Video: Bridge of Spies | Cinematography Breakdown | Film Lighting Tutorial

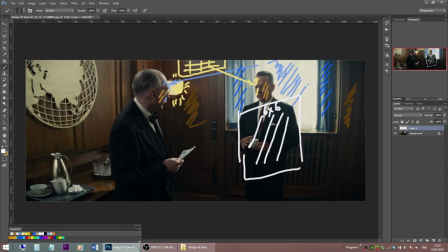(4:03)
Bouncing the light from the window and from this light source back, giving some gentle undirectional fill light to their faces.
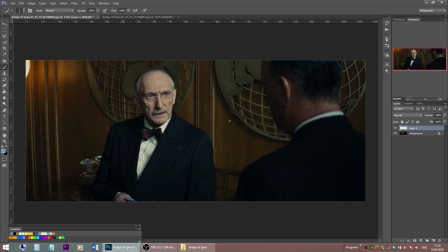(4:13)
Just very slightly pushing the light back, avoiding filling too much. Jumping to over the shoulder on CIA director and now this soft light from the window, the window we saw in the previous shot, serves as his key light.
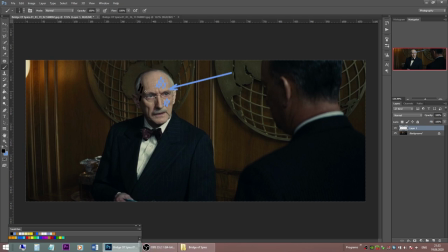(4:32)
Notice that in this shot we have a bit more contrast on this side than in previous shots.
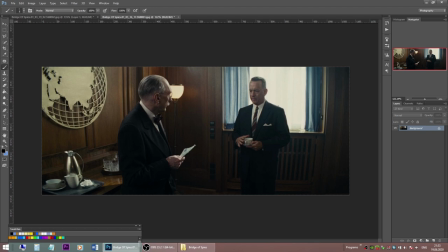(4:39)
Let's get back and see the previous shot,
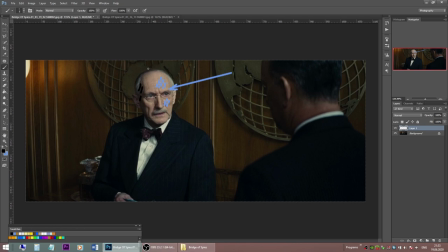(4:42)
there is not so dark in here and a bit darker now in this shot. We might drop off that fill bounce from the previous shot, we used to bounce the light back, and if there is still too much level, as always,
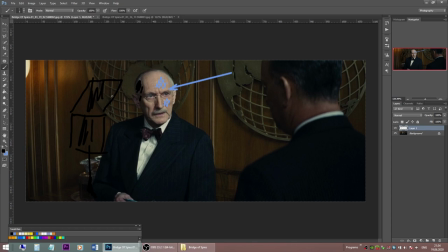(5:02)
we place a black floppy or a couple of black floppies on this side to soak up the light bounce and create some contrast in this spot. Second thing to take away from this shot is the reduced amount of level on Tom Hanks back,
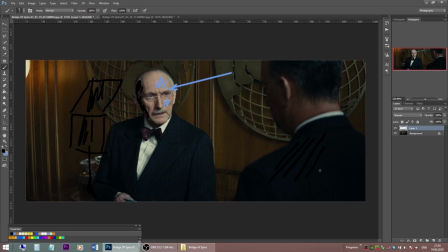(5:21)
even though his back is turned to the window, it's pretty dark. To keep it nice and dark, as we want to draw attention to the CRA director of course not to
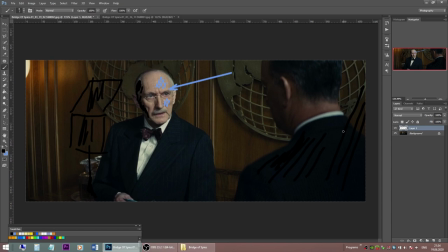(5:34)
the foreground we place some nets so we place nets here and reduce the level on his back I also like this hint of
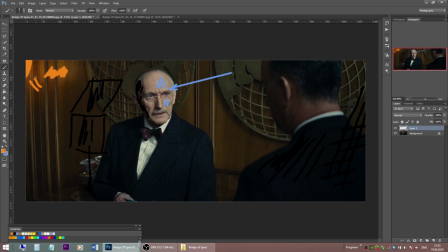(5:49)
warm practical from frame left it's here to keep the look consistent from shot to shot.
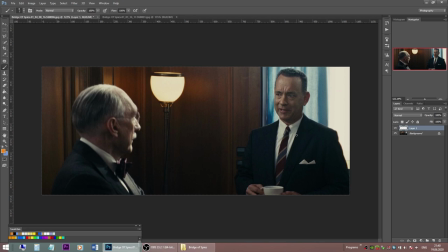(5:58)
Then goes the reverse over the shoulder on the lawyer, which was filmed at the same time as this middle shot. So it goes this middle shot, then tighter, and then camera switches to the other side.
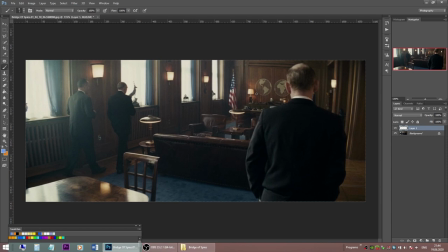(6:15)
Then we see a moving shot as both heroes and one more agent walking to the table on the other side of the room. The location has windows only from one side. All these windows are located on one wall, on the left wall.
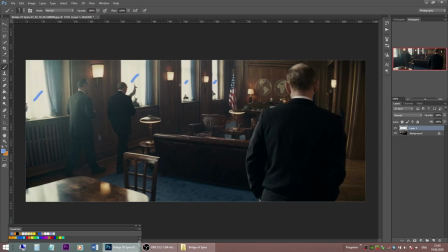(6:35)
So whenever you do the location scout for your next day interior shot, have a mental note how many windows the location has. is it possible to block some of them that are not in short to create contrast?
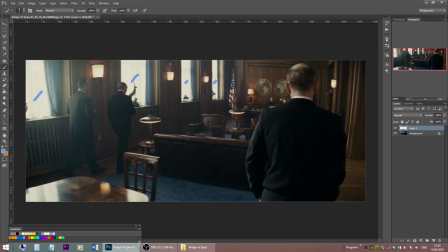(6:52)
Basically, less variables you have in your lighting equation, windows as light sources in this case, the easier to control them. You can always add complexity if you want,
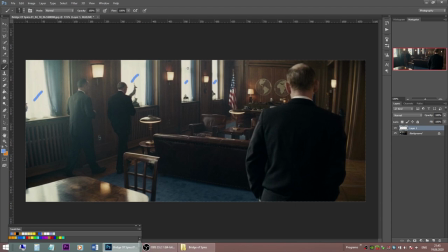(7:05)
but it's always good to start with something you can control and build on it source by source. So, here we have several HMIs coming through the row of windows,
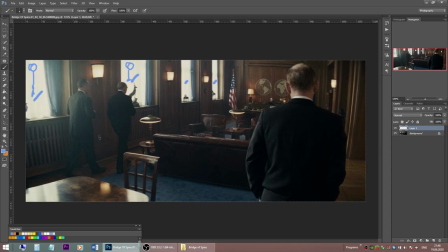(7:20)
probably one HMI at each window, one HMI light shining through each window. They are quite diffused and not clipping these highlights. The camera lens has something like one quarter promised filter
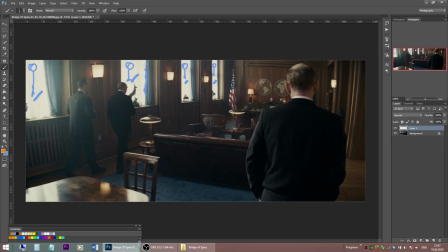(7:37)
which helps to create this subtle glowing effect in highlights if you can see it. Then we have nice dimmed down warm practicals switched on everywhere on the wall
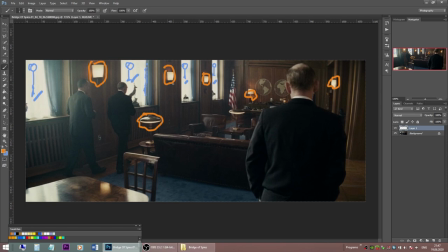(7:51)
here on the back this lamp giving nice spots of light in shot and some color contrast and of course a bit of hazing which
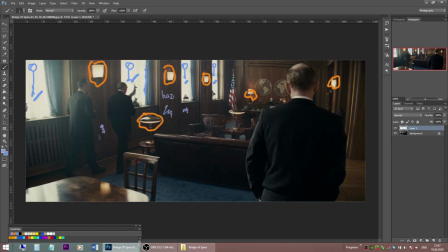(8:06)
you can see in the shadows which is quite typical for these kind of shots.
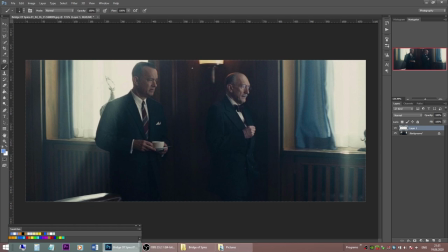(8:13)
Here is the same work shot from the side and here you can see clearly see the effect of the lens filter. All these glowing highlights on practical and slightly glowing highlights on windows and
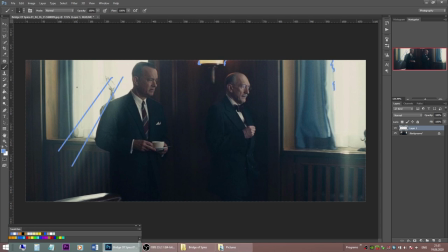(8:30)
of course haze helping to create these nice shafts of light from the window. So this is a moving shot and we need to have some kind of white bounce,
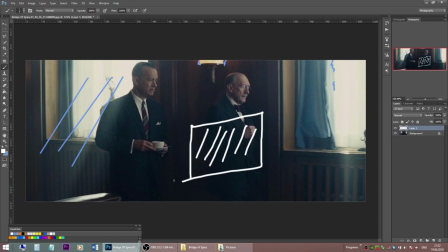(8:46)
for example white poly board moving with the camera whether it's a Steadicam or a dolly to provide some feel for their faces from this side.
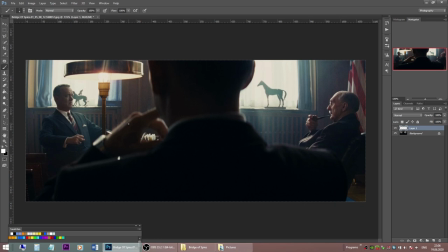(8:59)
The heroes sit down as a conversation evolves and I like the framing and composition here. We can see the distance between these two personalities and the third agent acting as an unbiased observer.
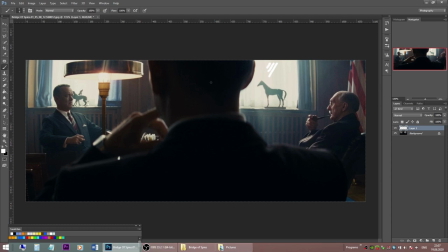(9:17)
We are shooting into the windows here, which is always kind of a small mental yellow flag not to blow out the highlights, but by doing so we have a nice upstage key light from these windows to these sitting guys.
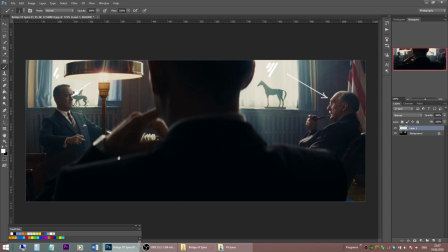(9:34)
Depending on the location and how much bounce light you have from the walls and how much contrast you want to see on people's faces, There might be a need to fill a bit for these two guys with bounce boards,
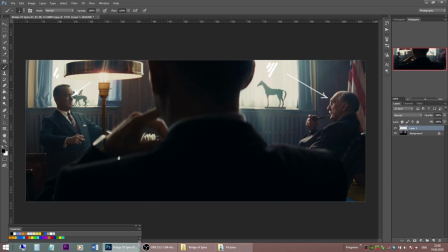(9:50)
so but do it very gently, we don't want to lose contrast, we don't want to feel that fill light, so we just slightly raise the levels on the fill side. We also have this nice warm
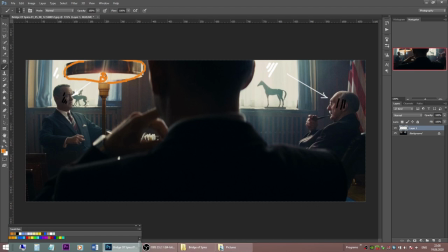(10:07)
practical frame left giving one more layer of depth for the shot.
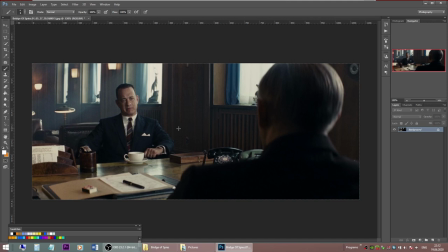(10:15)
Here is over the shoulder on the lawyer and a very deep space. This row of windows on this wall, frame right with shafts of light coming through the window accentuated by the haze in the room.
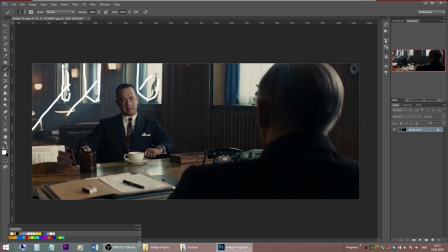(10:35)
This all creates a lot of depth to the shot. We have this nice light and dark and light and dark variation by the bright windows and dark walls also accentuated by the practicals.
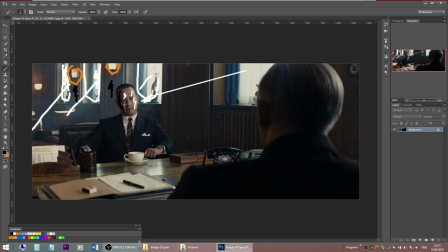(10:53)
The key light here comes from the window of course and we don't see a lot of level on the fill side. And as always keeping the foreground nice and dark.
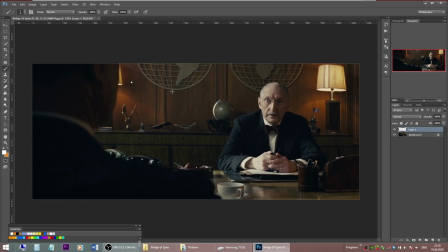(11:08)
The reverse over the shoulder with a soft key light coming through windows. Here's our key, quite soft and diffused. And two nice warm practicals on the background
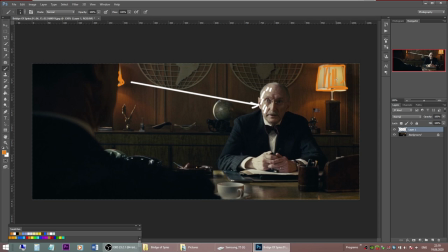(11:24)
which helps us create some depth because now we are shooting into the wall and we would welcome anything that helps us creating this 3d dimensionality in a shot.
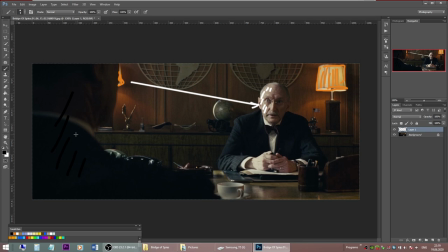(11:40)
And keeping the foreground nice and dark by placing some neck fill right near the camera.
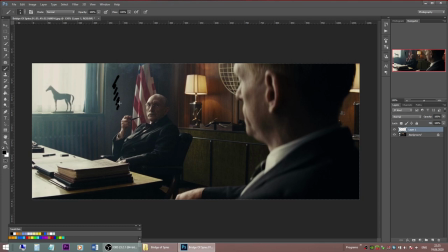(11:51)
Here is one more angle from this scene and I like how hazing helps lifting shadows a bit.